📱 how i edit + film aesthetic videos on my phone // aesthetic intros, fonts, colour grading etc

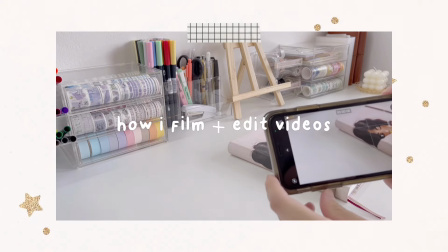0s
Hi guys, welcome back to my channel.
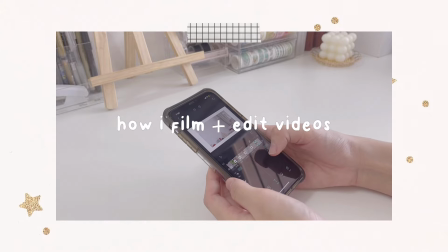3s
So in today's video, I'm going to share with you guys how I filmed and edit my videos on my phone.
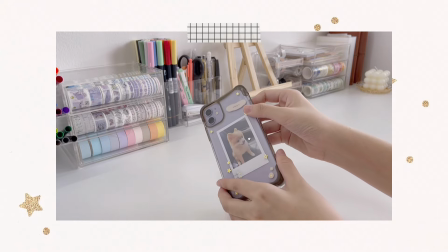10s
So let's start with filming.
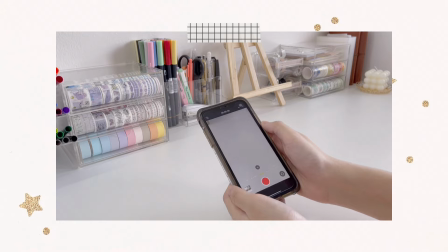12s
So a lot of you guys ask me what camera I use for filming, and the answer is the built-in camera in my iPhone 11.
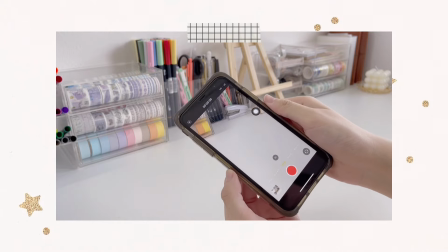20s
And the settings for the video quality is always HD and 60 frames per second.
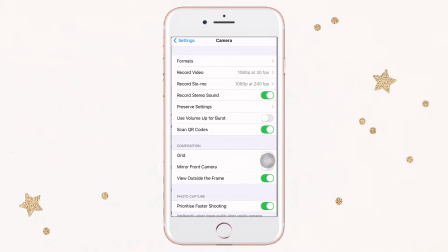26s
And here's how you change the camera settings. First, go to settings in your iPhone and then camera, and you'll see the record video option. You just change it to 1080 and 60 frames per second. And besides that, I also enabled the grid feature for better positioning and composition of the video.
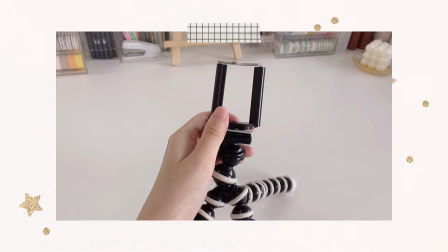44s
Next is the filming equipment. I always use this Gorilla tripod, and it's very nice because you can easily adjust the angle that you want.
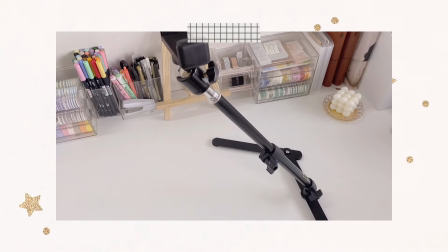53s
And besides the Gorilla tripod, I also have this flat lay table tripod with a smartphone holder at the top,
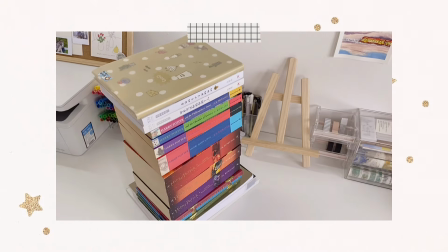60s
and I usually use it for top-down shots. Now I'm going to show you another way to get top-down shots without a tripod.
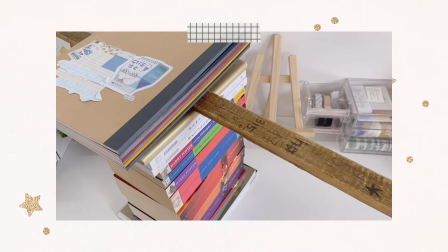68s
So I usually stack my books really high, put a wooden plank on top, and again stack some more books to secure it.
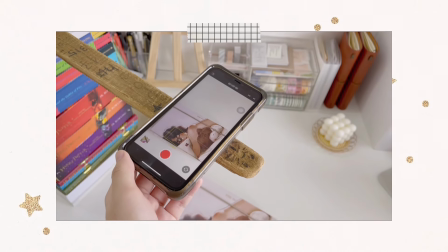75s
And after that, I just put my phone on the wooden plank very carefully, and there you have it, a top-down shot without a tripod.
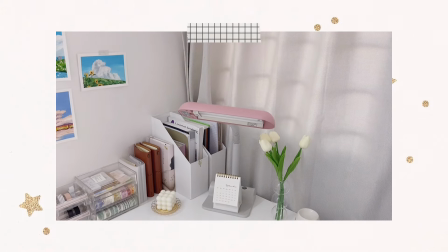84s
Now for the lighting, I don't use any studio lights when I film, but instead I use natural lighting that comes from my window.
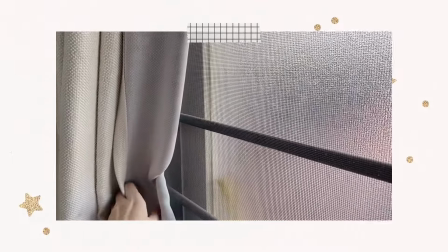91s
And usually I film in the afternoon when the sun is the brightest, so I can get more of that natural lighting.
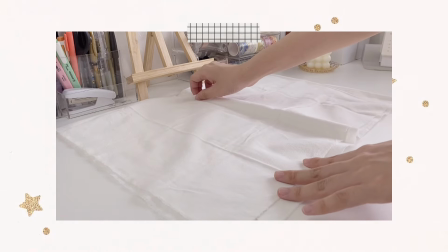98s
And next is the props. For me, I like to use props when I'm filming because it makes the video more aesthetic and not too plain.
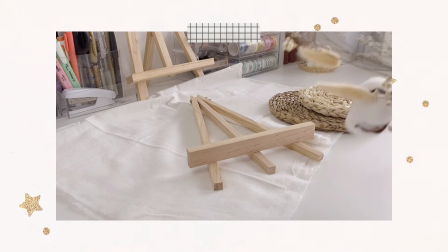106s
And I usually like to use a white tablecloth, some wooden placemat, a wooden stand, and some dried flowers.
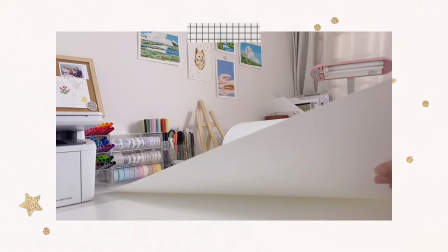116s
And lastly, I'm going to show you how to get a white aesthetic background for your videos if you don't have a white table.
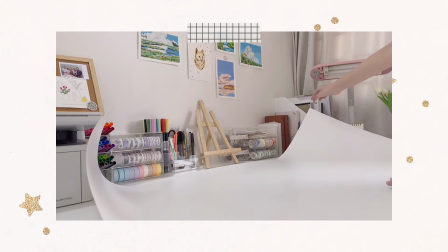122s
So before my room makeover, I always use this white photoshoot background because I don't have a white table,
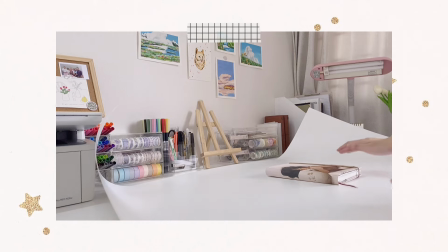129s
and I normally just place it on my table like that and start filming. Now let's talk about editing. The main apps that I use is the JianYing app and the VLLO app in the premium version. But if you don't want to get the premium one, the non-premium version works fine too.
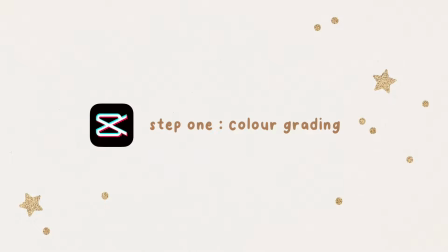146s
So the first step when I edit my videos is to color grade them in the JianYing app.
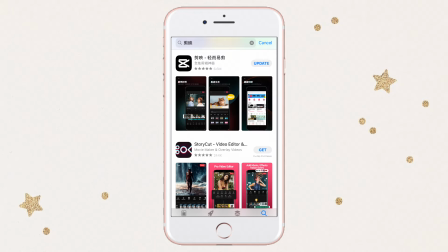151s
But I want to mention that this app is only available in the China App Store,
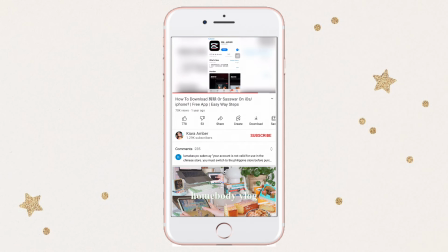156s
but there is a way where you can still download it, and I have linked a video tutorial on it in the description box below.
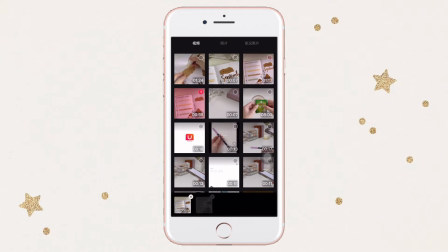164s
Now let's get back to color grading.
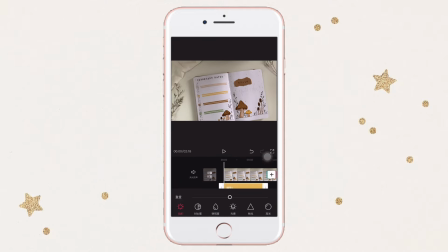166s
So I'm using these 3 video clips from my September Plan With Me, and usually I will just increase the brightness, sharpness, highlight, shadow, and then later on decrease the contrast and saturation.
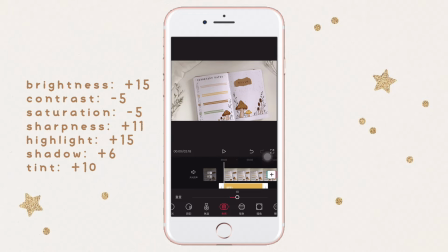184s
And here's my color grading secret recipe. It's actually just a reference, and the adjustments really depends on your own video.
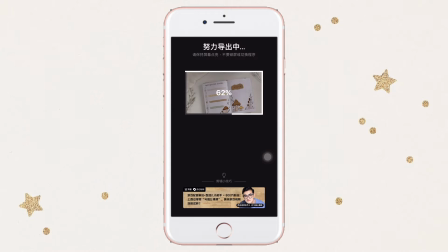192s
And after color grading, I will export it in full HD and in 60 frames per second.
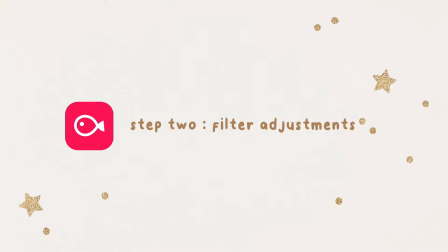199s
Now the next step is some minor filter adjustments in the VLLO app.
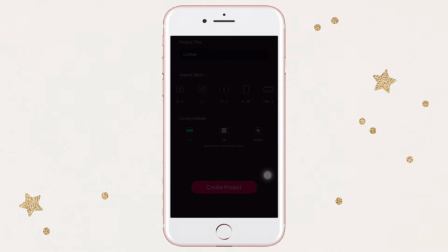204s
So I'm going to import the video just now and also name the project Plan With Me,
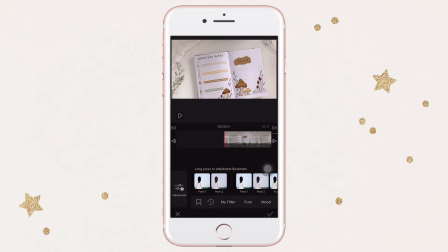210s
and later I will go to the filter adjustment feature, and what I normally do is just increase a little bit of the brightness,
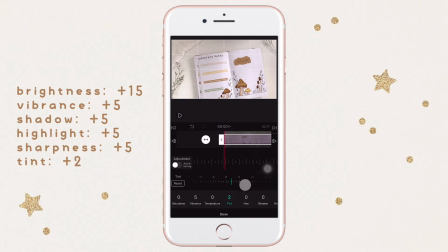219s
shadow, highlight, and sharpness. And besides that, I also tend to tint the video a bit to achieve the pinkish tone that I want.
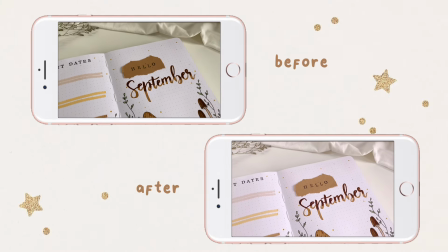228s
And here's how the video looks before and after color grading.
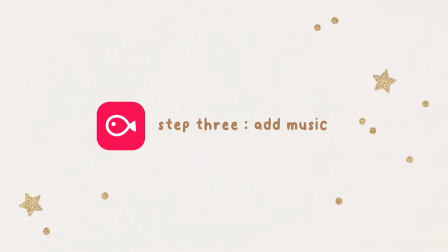233s
The third step is to add music because it's more fun to listen to music while editing.